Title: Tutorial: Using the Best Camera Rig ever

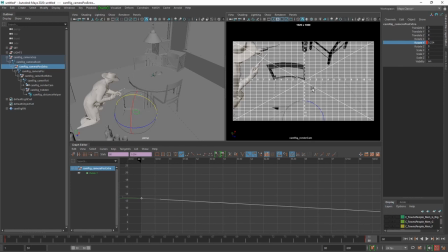(12:21)
So this would normally come up step keys, but since this is an action shot, I want it to be smooth.
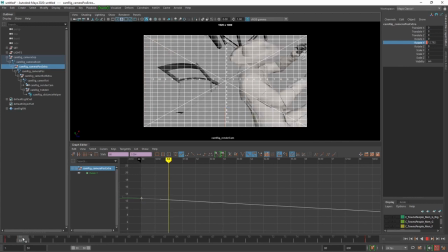(12:27)
So I'm putting the keys to linear so that they go through.
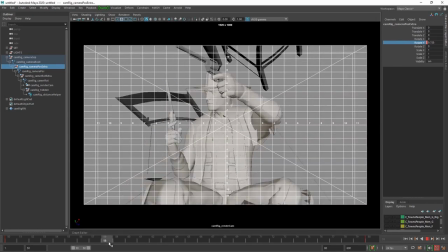(12:40)
Make that big so we can see what's going on.
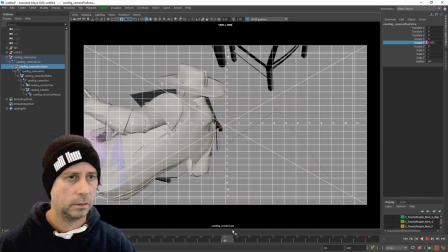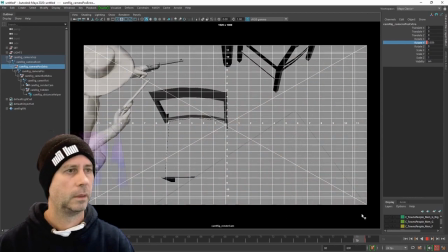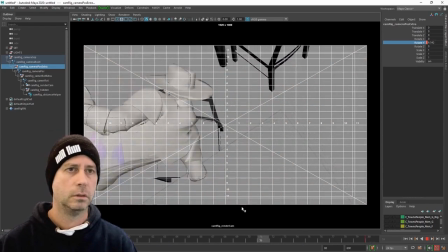(12:53)
So now while this is good, it doesn't really feel that tight on him or that dynamic.
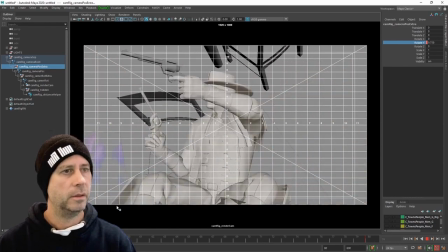(13:00)
I mean, this is nice. The move itself's nice. It's smooth.
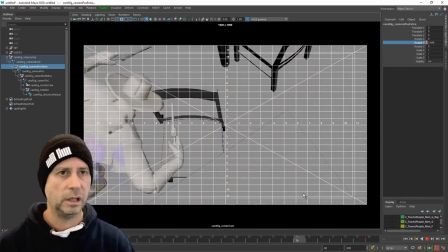(13:04)
He's coming in on a nice third on that side. He's rolling through the middle and he's ending off just on the third, over the third on the other side.
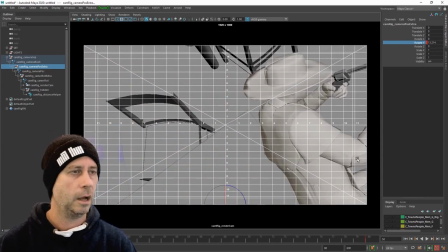(13:11)
So he's got in and out points to get in and out, but it's not that tight. I want to see it tighter. I like it tight. So let's, especially with a dynamic move, so let's go to an 80.
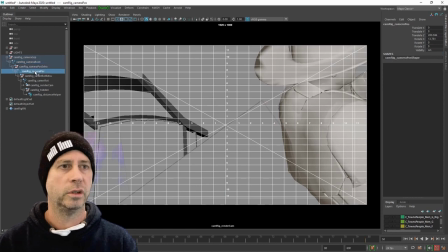(13:23)
And from that 80, I'm also then going to go back and want to push it a bit further away.
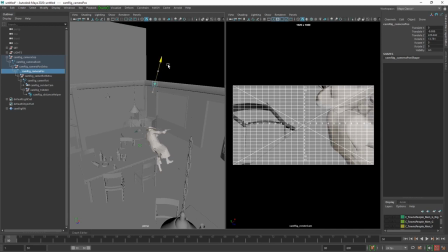(13:30)
But I still want that, but I want to keep that same move.
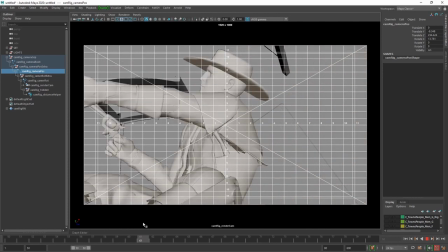(13:34)
This is where having that camera rig's really handy, because I've got the same action and the action is following the character through the shot.
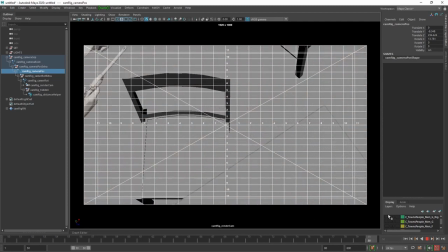(13:41)
But now he's a lot bigger in shot, and I've been able to adjust the camera lens to look at what he looks like through the shot,
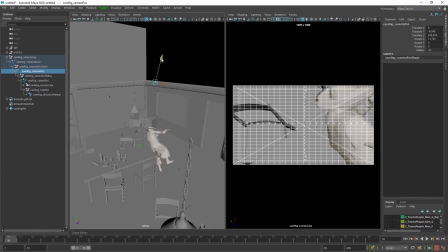(13:50)
and as well as pull it away a little bit because the lens made him too close.
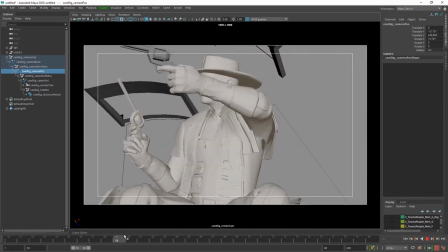(13:57)
But I've still been able to keep the action through. And this is part of experimenting.
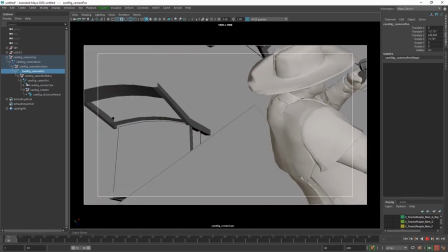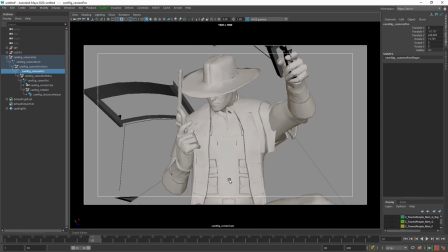(14:10)
And you know what? This here, if you look at this, he's dead straight. You know, it's not that dynamic seeing him dead straight within the shot.
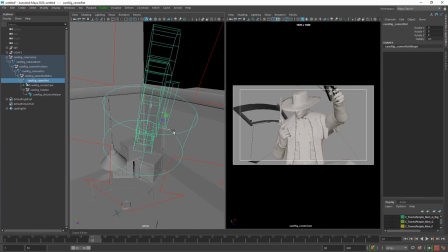(14:17)
So let's go through and do something else, which is give this a little bit of a rotation to him.
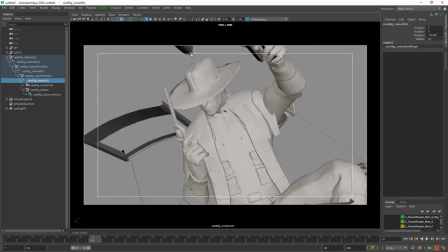(14:25)
So he looks a little bit more dynamic, still in the center of the shot, but now he's got a dynamic roll happening through here.
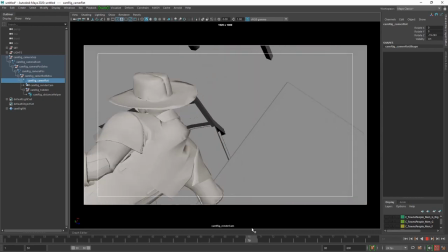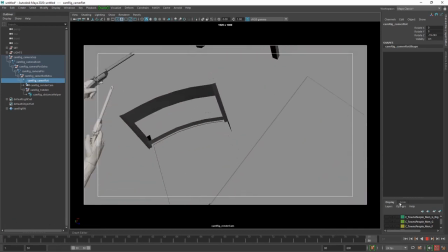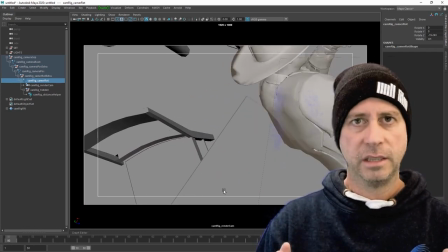(14:46)
Now the things I'm not liking too much about this is as far as I'm going to take it through here,
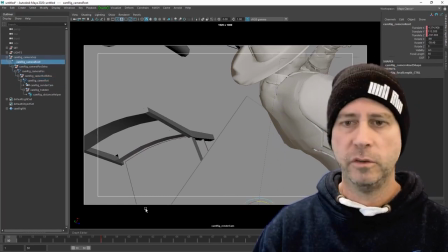(14:52)
you can see that I've been able to set up the base movement on my root control and my root positions.
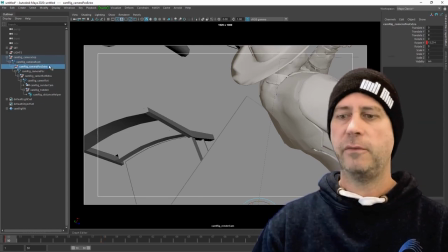(14:58)
So they've got keyframes on that, which when we look in the graph editor,
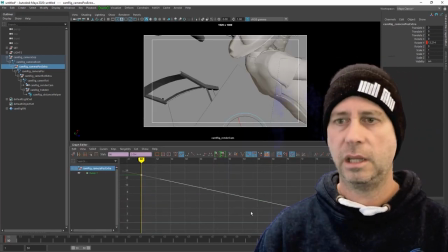(15:02)
there's only two particular things which I'll be animating if I want to. I can animate direction, so he's got his curve, for direction, for translation,
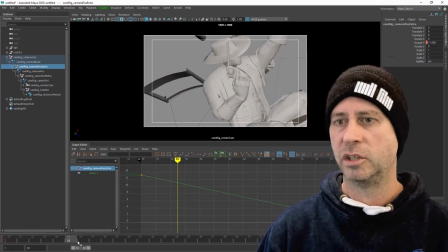(15:16)
and he's got on another controller, he's got his curve for his rotation, which for me that makes sense when I want to edit it.
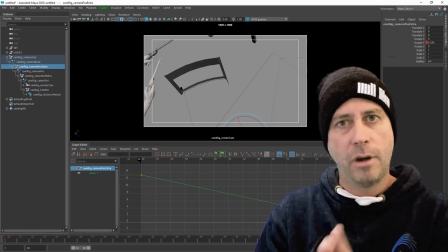(15:23)
If I want to edit the rotation further, I grab that control and I can just move in the graph editor.
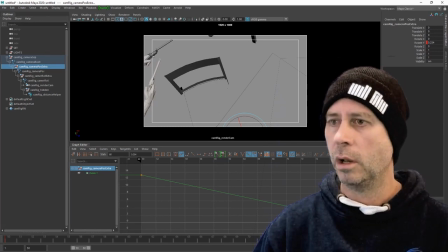(15:29)
I go, I want less rotation. So I can just actually visualize it through here. I can try it out and visualize it as I go through my rotation.
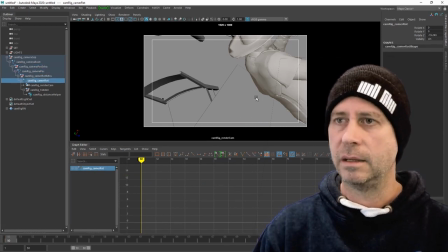(15:43)
The other thing I've got is you've been able to see me moving my second control
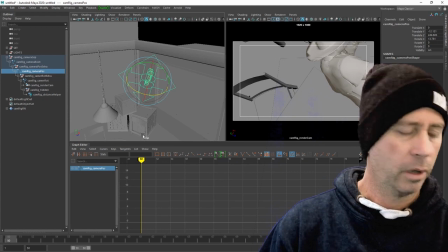(15:50)
to then refine the position afterwards. So I can refine my position of the camera as I go and change the lens.
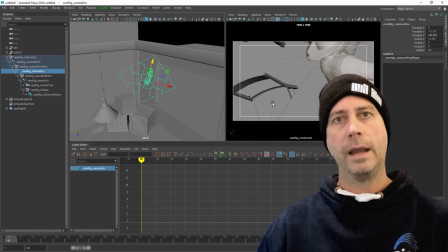(15:58)
I can pick a better position further away or closer up to be able to edit this shot.
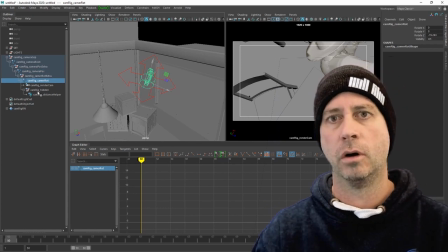(16:02)
I've also been able to add a little bit of dynamics with this extra control right down the bottom here, with just adding a little bit of
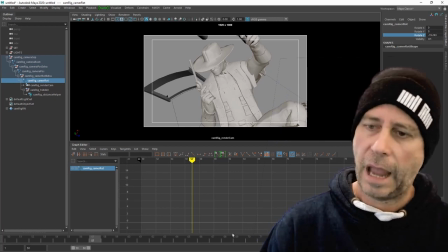(16:12)
rotation to give the character a little bit of dynamic action pose through here, so he's not dead flat within the shot.
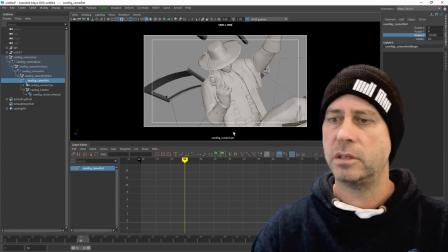(16:20)
I've been able to keep center and thirds. I'm still not quite happy with where he starts.
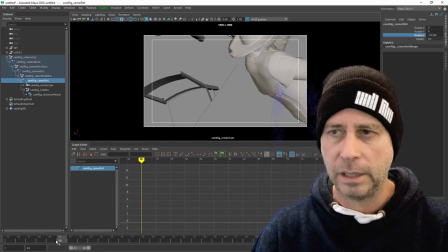(16:26)
I'd say I want a few more frames at the start here, please, Mr. Director, so he can roll in.